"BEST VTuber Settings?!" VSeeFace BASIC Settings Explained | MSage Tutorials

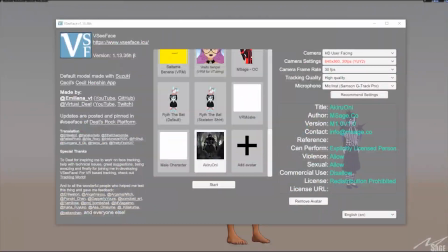(0:06)
so you're probably wondering what my VC face settings are well I'll tell you they're the freaking best so I have my HD user facing camera right here which I would highly suggest using the Logitech camera but for the sake of this tutorial I'm just using the first camera that's on the list go
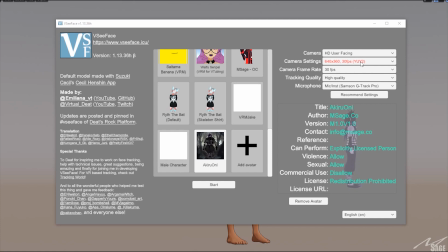(0:24)
with the fairly not so large resolution unless you plan on streaming full screen but for now I go with this right here 30 FPS tracking quality high quality and this is my microphone go ahead and select the model and click start
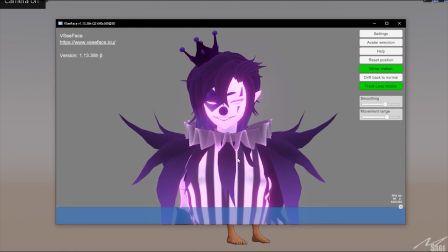(0:41)
and here we are is loading and getting all my face stuff
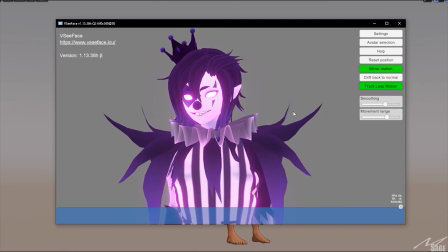(0:47)
now personally I like to have the lower frame rate mouth movements
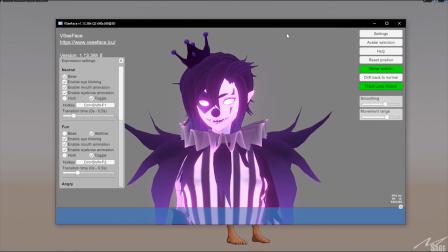(0:53)
if we go to the settings here expression settings actually no not that general settings
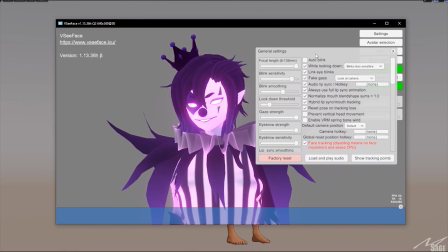(1:00)
yes this is what we're gonna want to look at focal length which is like you
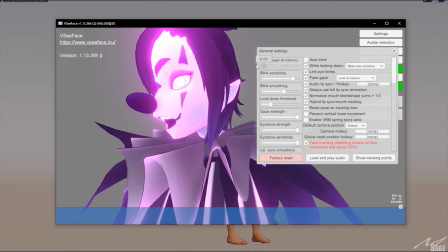(1:06)
know the depth you know like that and there's this kind of
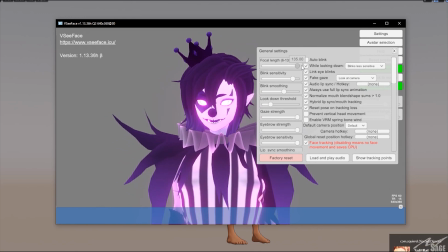(1:13)
want to have it like kind of like this if you want a more 2d look which I prefer this and then we got blink sensitivity this is how well it tracks your blinking I want it to be fairly more on the more sensitive side blink smoothness kind of in the middle look down threshold don't know what that is gaze strength i forget what that is i think that's how much it looks around
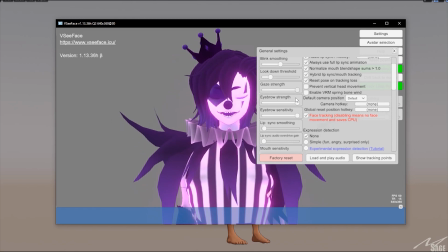(1:34)
uh there's you know all that stuff also it gets angry if you move your eyebrows like that but it's hard because i have a band-aid on my nose so it's kind of
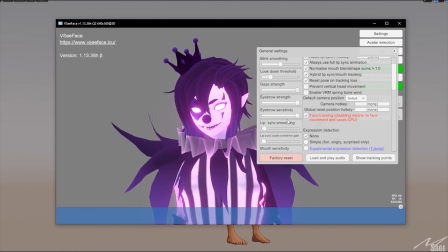(1:43)
a uh tracking very weird eyebrow strength
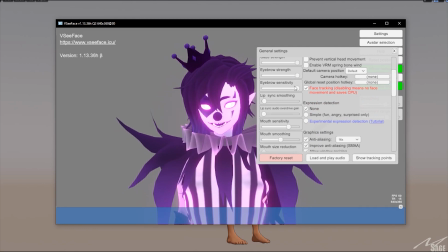(1:47)
all the way up there eyebrow sensitivity really track those eyebrows lip sync
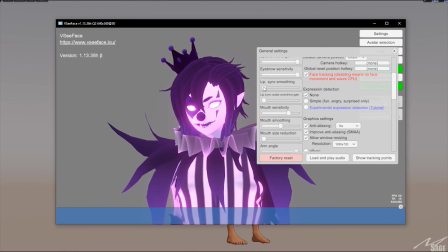(1:52)
smoothing that's why I have it all the way down so I can get that like somewhat
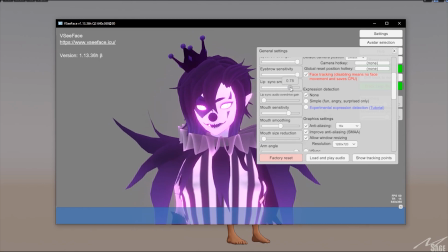(1:57)
animated mouth movement and also turn that up if you just want it to be smooth that works
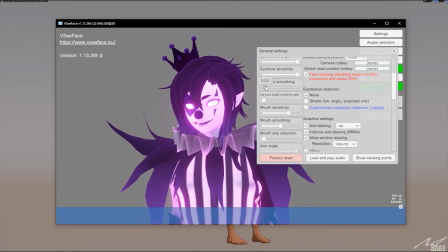(2:02)
too that's all just personal taste really I prefer to be really really low because I think it just looks you know more uh unique you know way more unique mouth sensitivity uh here mouth smoothing um arm angle you know make a fly
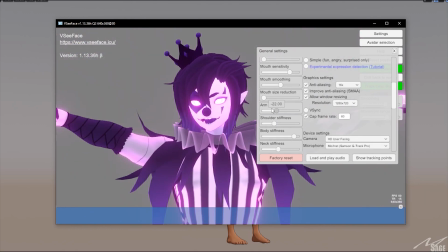(2:20)
you'll square up cuz square up cuz no but just have
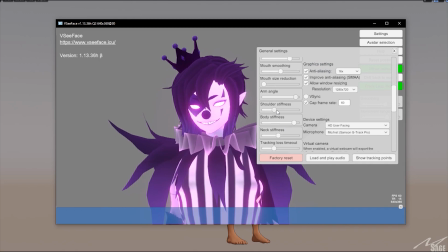(2:26)
it low down unless you're using a hand tracking shoulder stiffness right about there so that when you look side to side this very slight shoulder movements normally it's all the way down body stiffness you want to keep that nice and stiff because you know your audience is right in front of you so
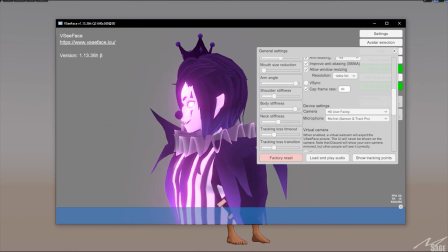(2:41)
you know and if you want to change the direction of the body hold alt and move that around you know like if I'm looking at or a discord right now I'll just turn the face like
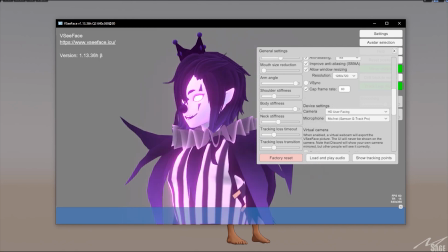(2:48)
this and then my game screen is over here discord here like that next stiffness whatever leave that
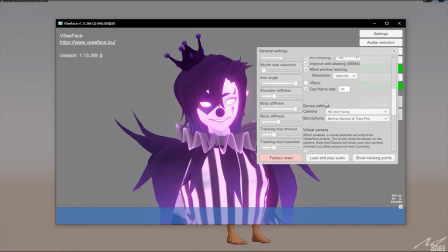(2:56)
leave that and everything is good also important uh virtual camera click
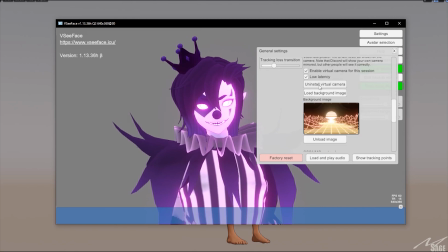(3:01)
enable for this session and then you want to click install virtual camera and also check low latency that way it doesn't lag on discord or on stream
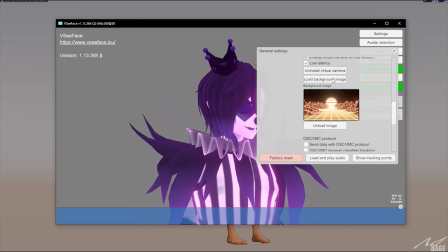(3:11)
and then this will have a vc face camera on any program that you know
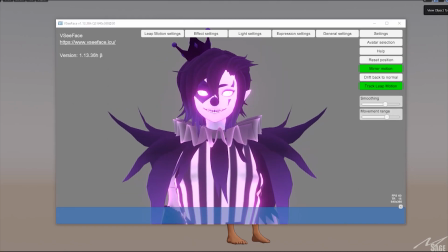(3:16)
picks up your camera also you're probably wondering about the lighting settings that I got going on here simply I click on settings then I click on light settings and then you can see like
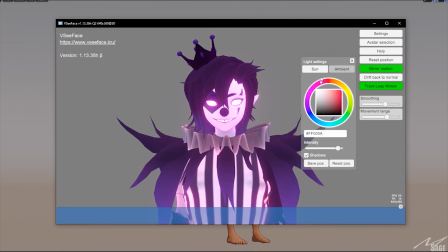(3:28)
the lighting change like it's like it's a sun lamp or something I prefer to go with like a purple or kind of try to stick with the color scheme or maybe even a reddish tint or maybe just go with the Sun or